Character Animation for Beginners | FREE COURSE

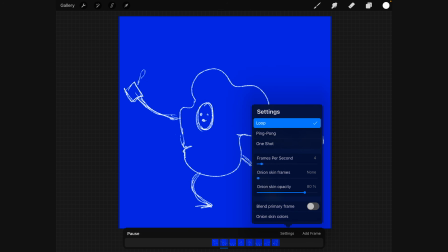(12:25)
We can change this frames per second up a little bit and kind of see how we're going.
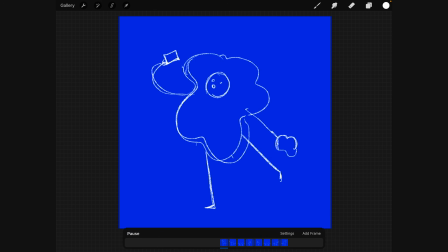(12:32)
Cool. So now we can see our idea before, it's not really looping, kind of like the idea of having a looping thing. So let's change this in settings to a ping pong motion,
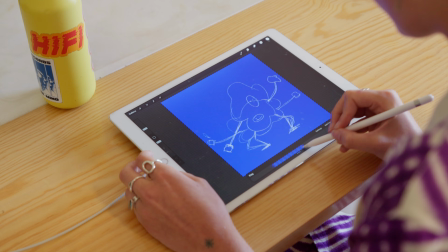(12:45)
which basically means it's going to move along and then kind of ping pong back and forth instead of looping back to the start.
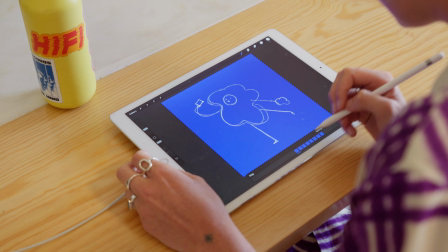(12:52)
I think is going to be nicer for this. Let's add in some more frames and fill this out a little bit more.
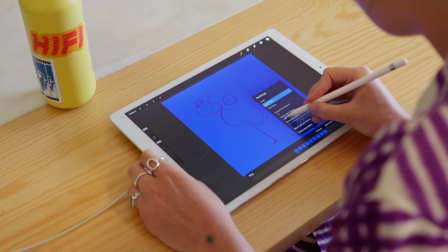(13:00)
Let's add another frame in here. And we can maybe have him actually sipping the coffee.
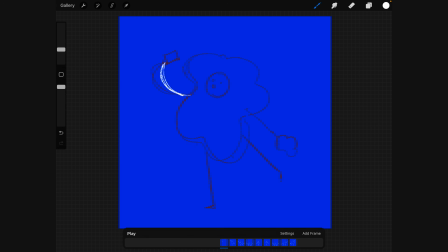(13:08)
We can have a bit of a slower motion, so not so extreme, where he's tipping the coffee into his mouth, getting that first sip of the day, and maybe like reaching up for it a little bit like that.
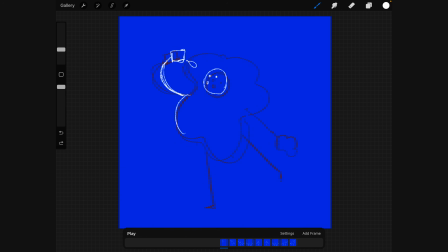(13:24)
And this body shape is kind of going to stay mostly the same. Maybe it shifts forward just a little bit.
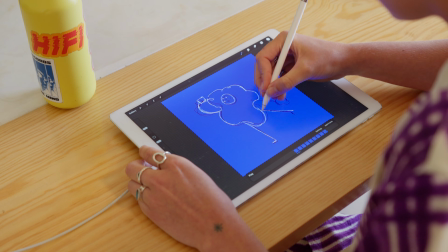(13:32)
This leg can kind of hinge at the hip a little bit, and this leg can move out and balance a little bit further.
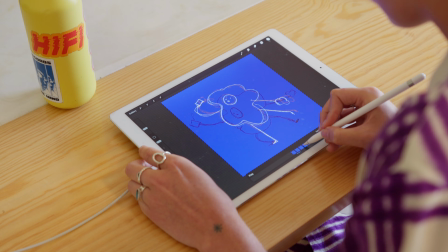(13:41)
Everything's just kind of like hinging a little bit, so you get this like very, if I just turn this off,
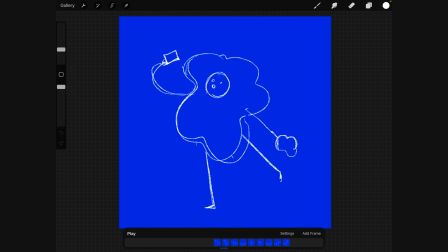(13:48)
you get this kind of like little motion, and it means it'll kind of pause on that as well. And let's add that to the other side as well.
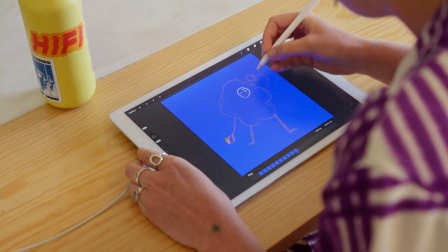(14:00)
Have this face kind of coming forward, getting the first bite as well.
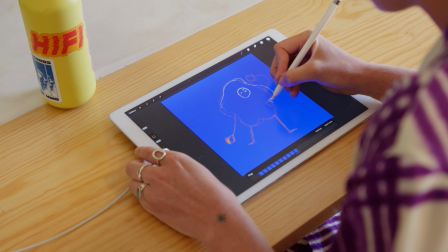(14:07)
You have to eat when you drink coffee, otherwise you'll get overly caffeinated.
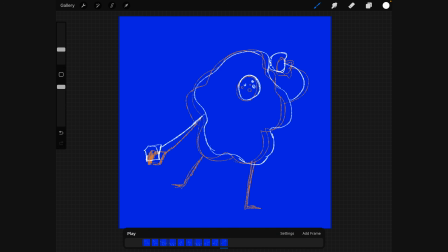(14:16)
Like that. Have this coffee cup kind of coming out a little bit, this leg coming out a little bit.
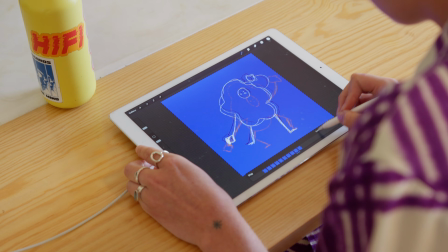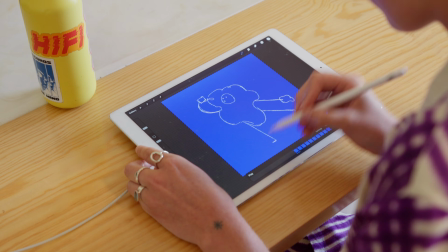(14:30)
Cool, play that back, see how it looks.
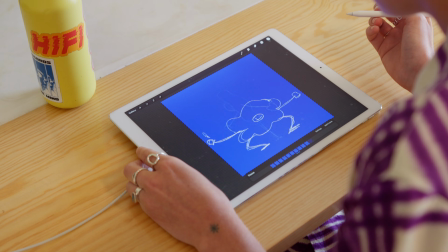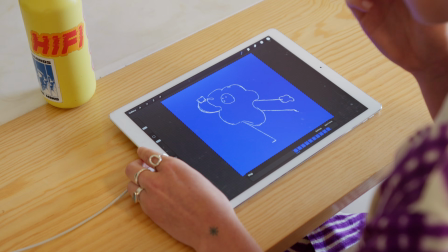(14:38)
Another thing that we can do for these end frames, we're moving past it a little bit too quickly, but we don't really feel like drawing it for now.
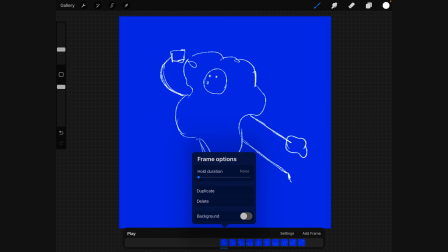(14:45)
We can tap on here and change the hold duration to 1. And what that is basically going to do is add another frame that is identical without you having to like waste time in redrawing things just for this rough animation.
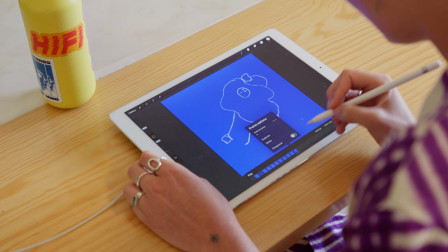(14:58)
So let's do that for both of these end frames.
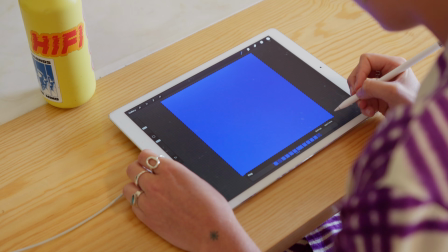(15:03)
And I think as well, I want to add maybe another couple of frames in this middle to make that spin go for a little bit longer too.
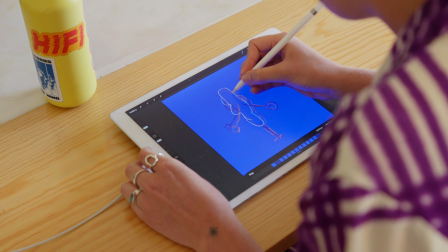(15:12)
So maybe we can have a little moment like this,
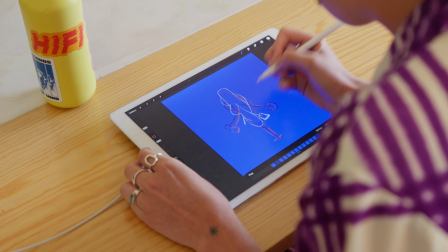(15:21)
where you've kind of got
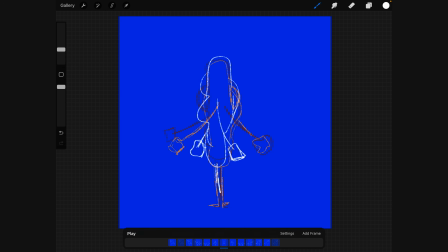(15:25)
the arms almost hidden by the body of this, and he's just having a little spin. Might actually be nice to have some pointed toes here, so let's add that into our motion.
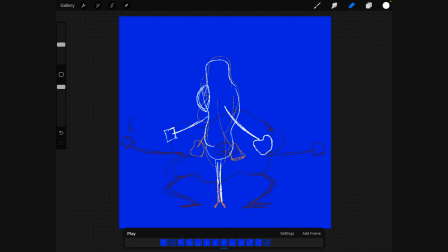(15:40)
And we can go back to those frames that we had before where we had the flat feet and just go into the eraser and erase them off. So now we've got his bent down, goes up into tippy toes and spins around.
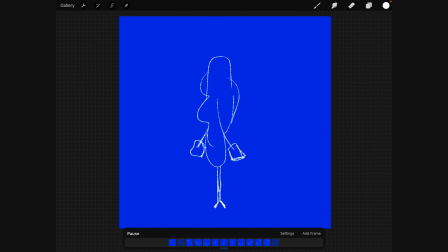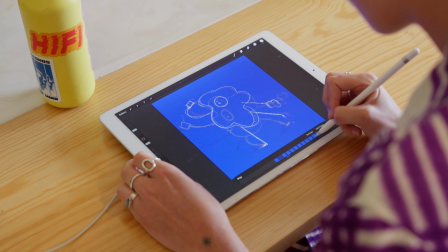(16:02)
So I'm just going to go through and fill out these drawings a little bit more, make sure that we're not getting this kind of steppy motion,
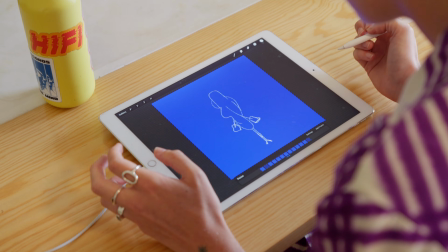(16:08)
and see where we're at after we've done that. Hey, also, have you heard of Envato Elements? Well, if you haven't, then let me tell you about them.
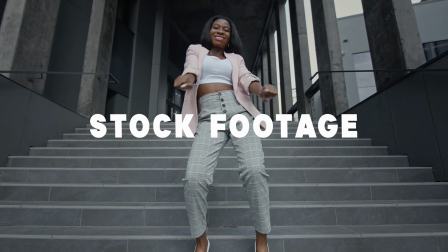(16:17)
One subscription gets you unlimited access to millions of creative assets that you can download and use in your projects right away.
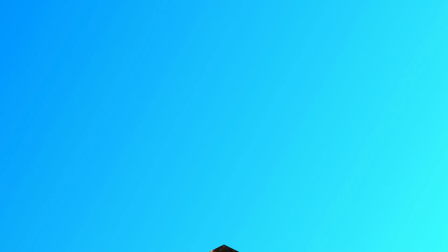(16:24)
Things like video templates, stock footage, music, fonts, heaps more.
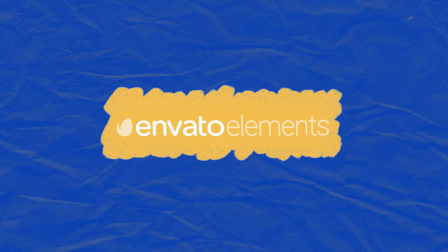(16:29)
If you're creating content for the internet, Elements is where you need to be. So check out the link in the description below.